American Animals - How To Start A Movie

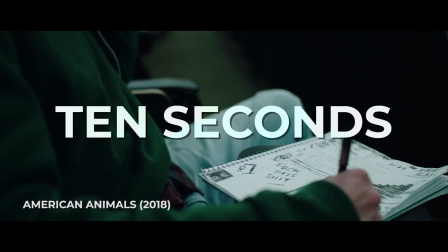0s
It's hard to capture an audience. It's been told that a human has an average attention span of about 10 seconds.
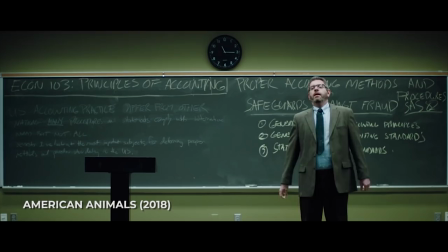6s
Now let's say if an audience is watching a movie, they'll obviously be invested in it either way, but that doesn't mean movies can't be boring.
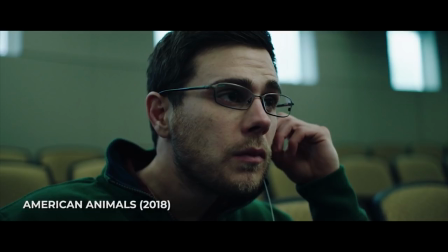12s
And the toughest thing when crafting a film is to capture an audience. The opening shot of a movie should tell you a lot.
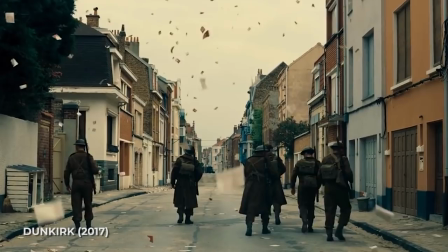18s
It's how you awaken the audience from a reel of trailers and a montage of company logos.
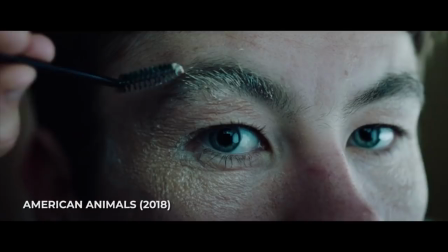23s
And American Animals manages to effectively create a cold open that not only keeps the viewer engaged but leaves them with more questions than answers. So, let's dissect the opening of American Animals. Directed by Bart Layton, American Animals is a drama that is also part documentary.
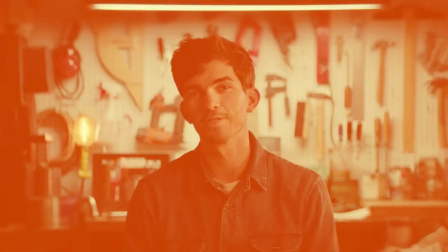41s
It's noted as a true story and using the real people who took part in this real event as interviewees for the film adds to the authenticity and almost adds a sort of tangibility throughout the entire film.
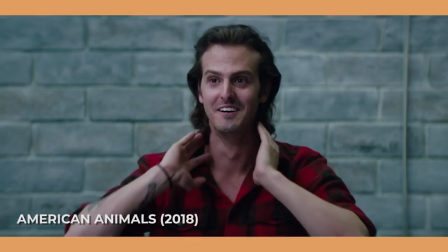52s
Very few movies based on reality actually have the real people come on screen, Let alone talk most of the time. They're just added at the end credits usually as pictures now in latent's film They're integral to the film integral to the film's pacing and scene development
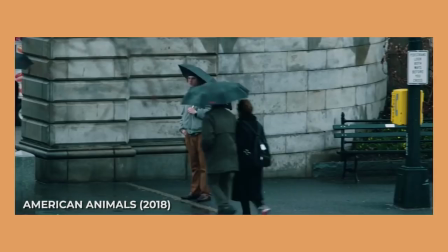66s
There's a multitude of scenes that wouldn't work if the real people the actors are playing as weren't being interviewed for the film I'm pretty sure he told
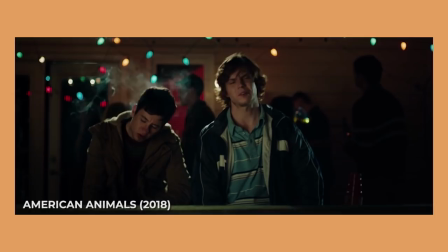74s me about it at Rich's party. I remember being cold
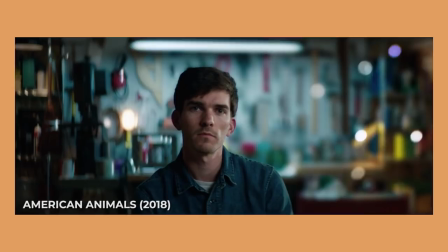80s A book? I think I told him about it in the car. Maybe November? It was cold.
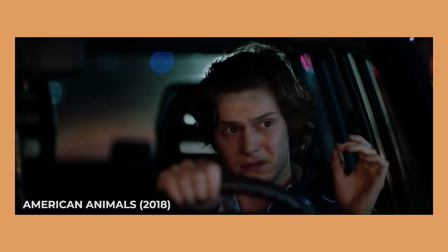88s I still don't understand how a book could be worth $12 million.
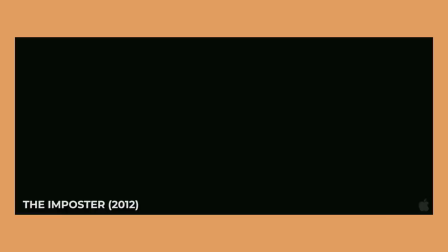92s
Since Layton has already delved into documentary filmmaking with The Impostor, which debuted 2012, he knows how to work interviewees into a film. Right from the beginning, though, we are shown multiple interviewees who are related to the main cast, but not before we get hit with the similarities between man and animal.
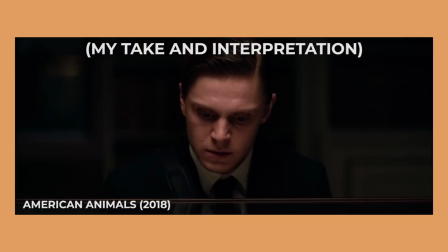111s
American Animals attempts and succeeds in developing a narrative which pushes human nature to the extreme. And when humans are pushed to extremes, their animalistic tendencies tend to come out.
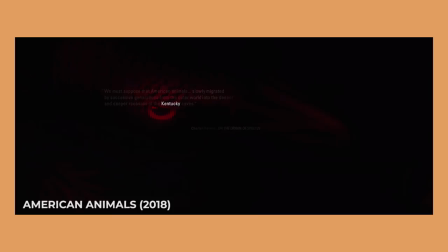122s
And this is actually one of the movie's themes. Right from the opening shot, we see this comparison. We even have the sound of nature and the outside. When the quote is on screen and when the eye is shown, we see the red of what seems to be a vulture's eye embedded into Warren Lipka's eye.
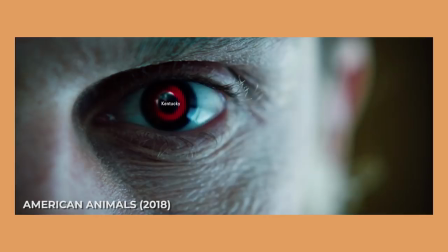136s
Warren Lipka portrayed by Evan Peters. So, we've already got the viewer curious. What could this analogy signify?
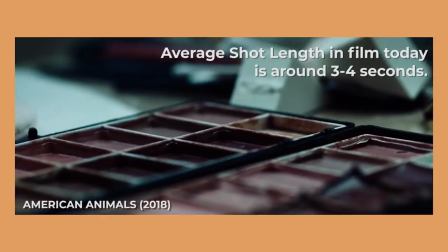142s
While this question arises, we get hit with the tactic of making the audience ask questions and giving half answers.
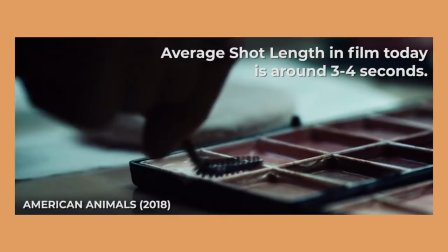148s
We're shown a makeup kit, two shots with a length of about three seconds, enough to keep the audience on its toes. Not too fast, not too short. Then,
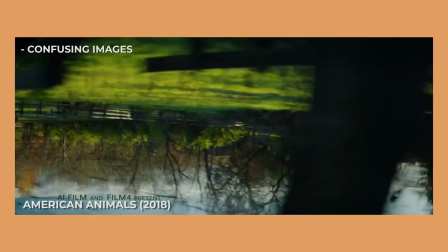159s
we then get more shots of Warren applying makeup, but only on his eyes. We get hit with music, which sets the tone for the movie along with establishing shots of a town but upside down and paintings of birds and
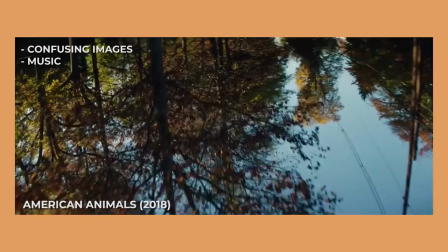170s
these paintings are the things that the main ensemble will interact with in the film but the audience doesn't know that yet the music begins to create an
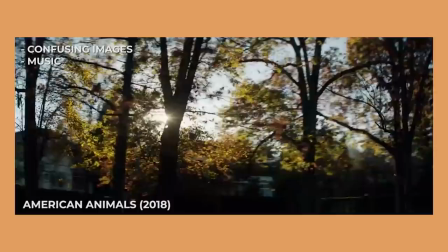176s
unsettling mood constant beating cello create this mood we're
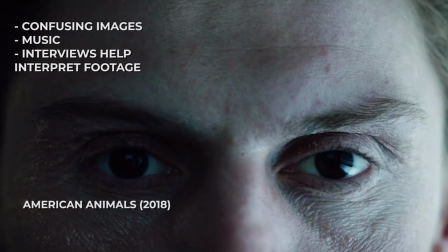186s
then shown scenes of the removal of a license plate and an old man but thanks to the previous scene we can assume this person who is new to us
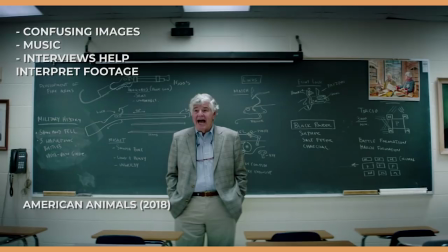192s
is also a young man disguised as an older man and then we get to our first interviewee A teacher who explains that he's unsure
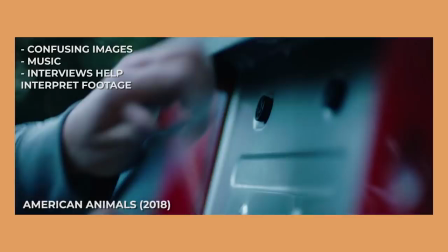199s
how the main characters could have done something like that.
I was at a loss.
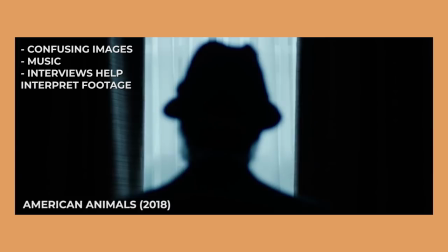205s
So now, more questions. Why the disguises? Why the license plate? What even took place?
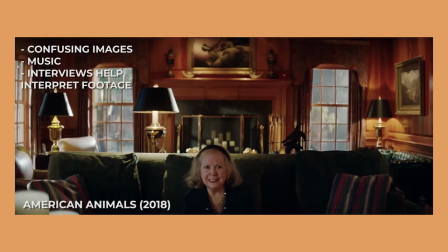209s
We then get more interviewees who explain that they were confused and bewildered that these young boys could get into such a situation, even parents.
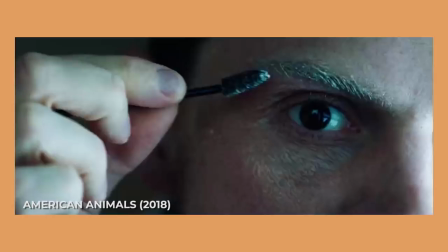217s
Now, most shots of the main cast are shrouded in secrecy.
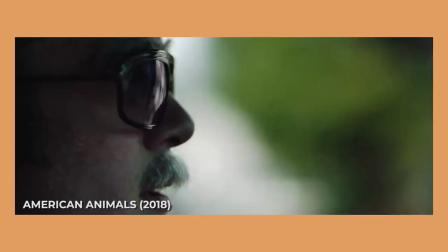220s
The movie does not want you to know what's going on with these characters and their motivations and all the shots with them in focus are extreme close-ups which prevents any focusing on the background.
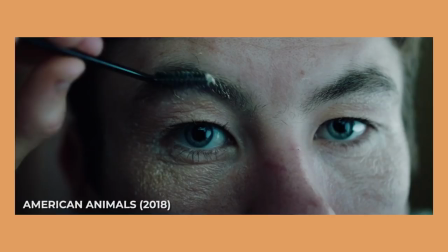228s
Even this silhouetted medium shot is not in focus, so we have no idea where these characters are. If an audience member pays attention, they can discover a lot about a character based on their background.
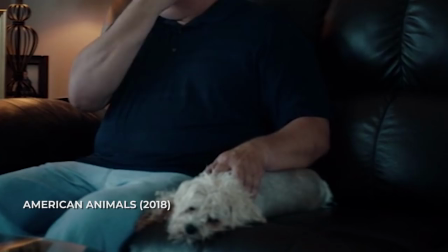238s
Compare shots like these to this shot. This shot tells you a lot about the person. You can see what they're doing.
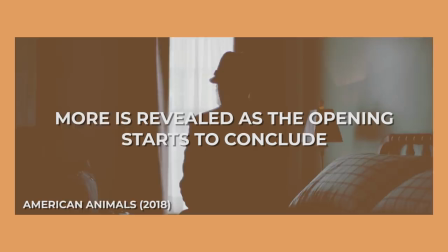244s
You could even see family pictures in the background. So we get that feeling of mystery.
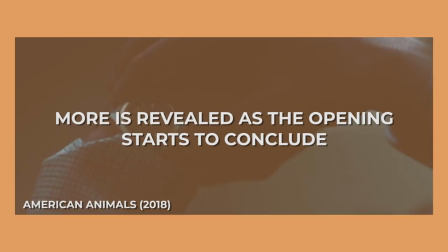249s
The air of mystery is created to escalate tension. The audience is itching to find out the answers to all their questions.
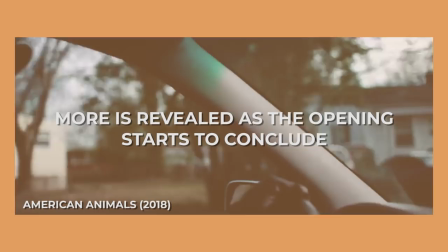255s
What could these kids have done that's so terrible? And as more time passes, we're finally introduced to a lot more medium and close-up shots, not as many extreme close-ups.
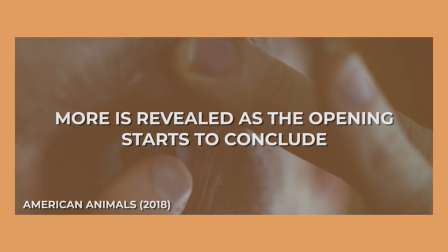263s
We get a feeling of what's happening. Young man dressed up, a van, a driver, two other men are disguised, that's four men dressed as older men.
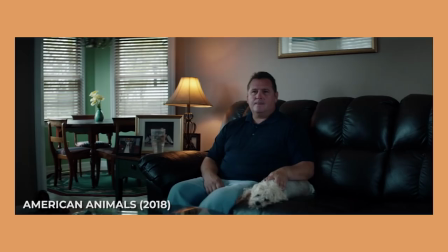271s
As soon as we get to the father who begins to cry,
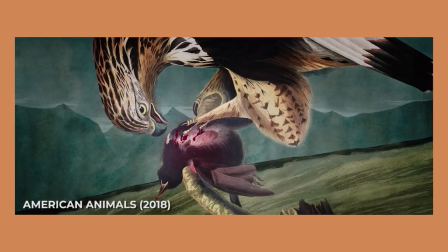275s
we're hit with more sound, and that's the ticking of a clock, which forces itself into the music playing in the background.
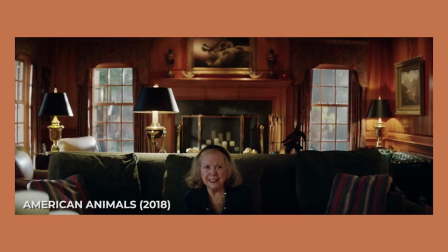282s
Since it's not perfectly in tempo, the strange misalignment of noise creates even more tension and discomfort.
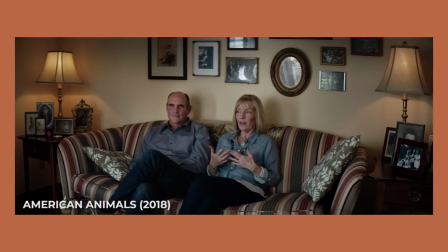288s
The clock is also symbolic for how time is running out, and this event that these interviewees are talking about is about to happen.
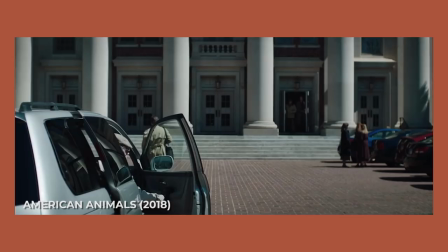295s
Now, we see these four walking into the building.
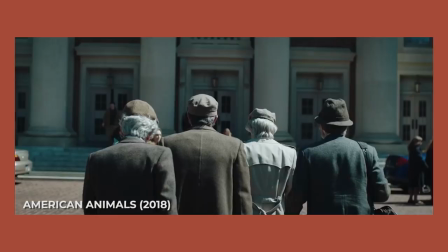297s
With the context that has been told before, we can assume that whatever bad thing the interviewees were talking about, it's all going to happen in this location.
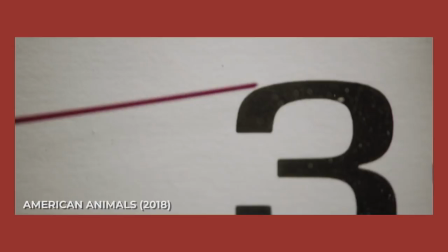305s
We're shown shots of the clock, hands moving. And finally, as they're about to enter the building, the place where all of our questions will be answered,
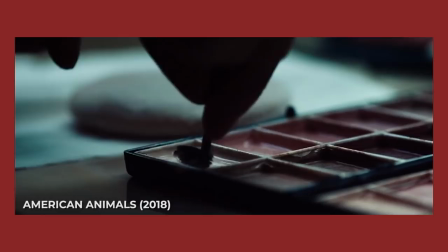312s
and the hand strikes 12, all noise stops, and we're hit with the movie's title.
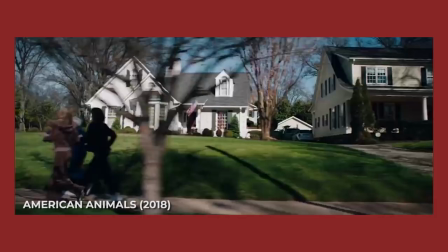319s
Now let's talk about these four minutes. Why is this cold open so effective? It describes the movie's plot in a way that reveals, again like I said, pretty much nothing.
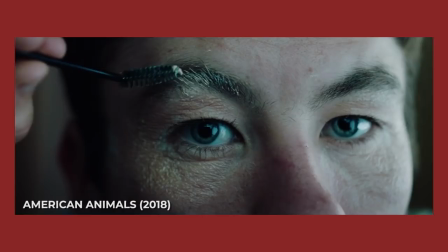328s
Layden is purposely excluding information to keep the audience intrigued and invested in the movie, as well as its characters.
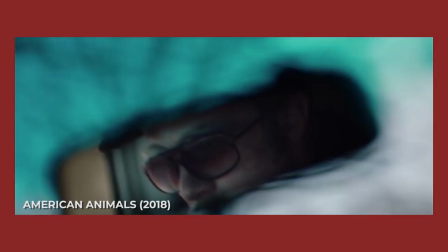334s
We hear these people talking about how morally good these characters are, or were,
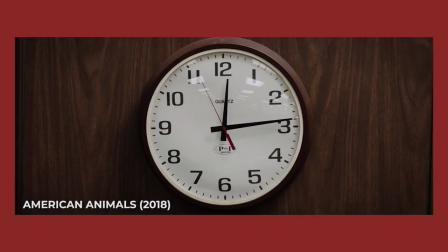339s
and upon seeing the father cry for his child, we start to sympathize for the people who knew the main cast,
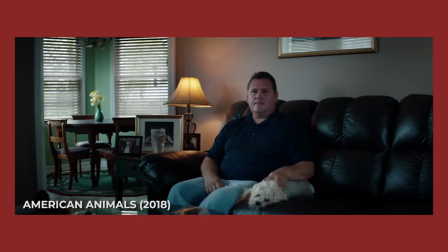345s
and in doing so, we start to sympathize for the main cast itself. We're told of the characters and the film's dilemma, as well as, in a way, its outcome.
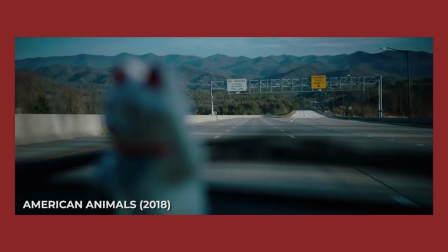353s
Everyone being interviewed knows what happened, and it's the journey to that outcome that we're about to witness.
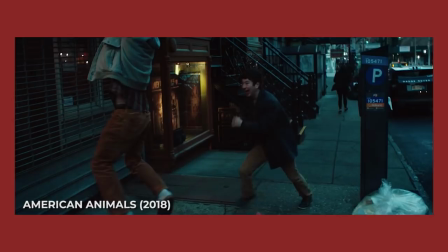359s
American Animals is probably one of my favorite heist films. It's a heist movie which shows that no, it's not like Ocean's Eleven where everyone looks cool and everything's badass.
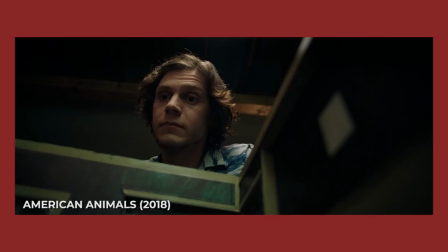367s
The film even satirized this concept at one point.
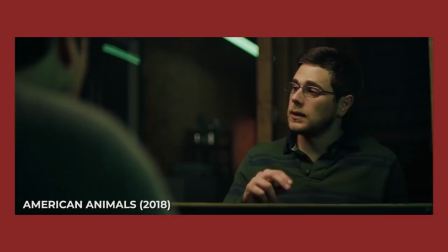370s
The film grounds the idea of a heist so much that we get to see the characters question their own morality and see them break apart mentally and emotionally.
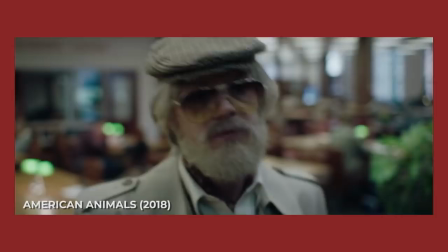379s
It's not often you see a heist film that pulls off a mood of true horror in the heist itself, not suspense,
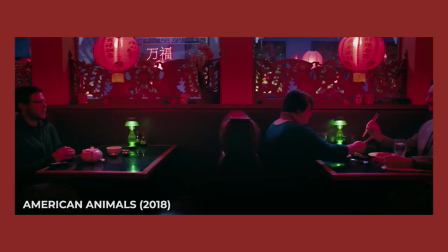385s
I mean horror and terror, as well as the fun yet morbid feeling of planning a heist which could lead to the lives of four young men being destroyed.
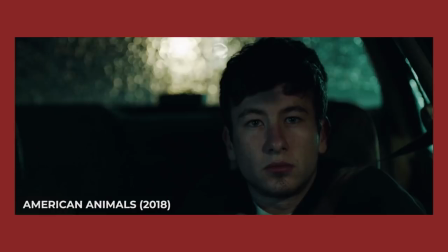393s
Now if you haven't seen American Animals, watch it, and it's kind of obvious what the end result of the movie is,
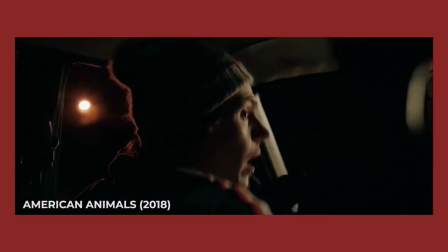398s
but again, it's not about the ending of the film, it's about how these characters got there.
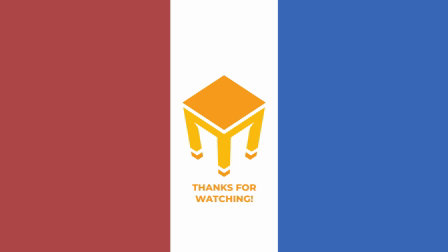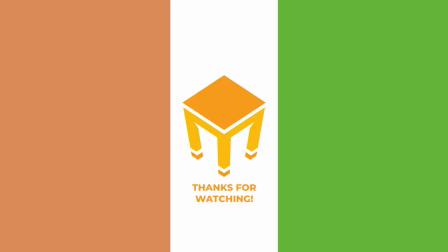418s
video please like it share it and of course comment on it so thanks for coming to the table and I'll see you all next time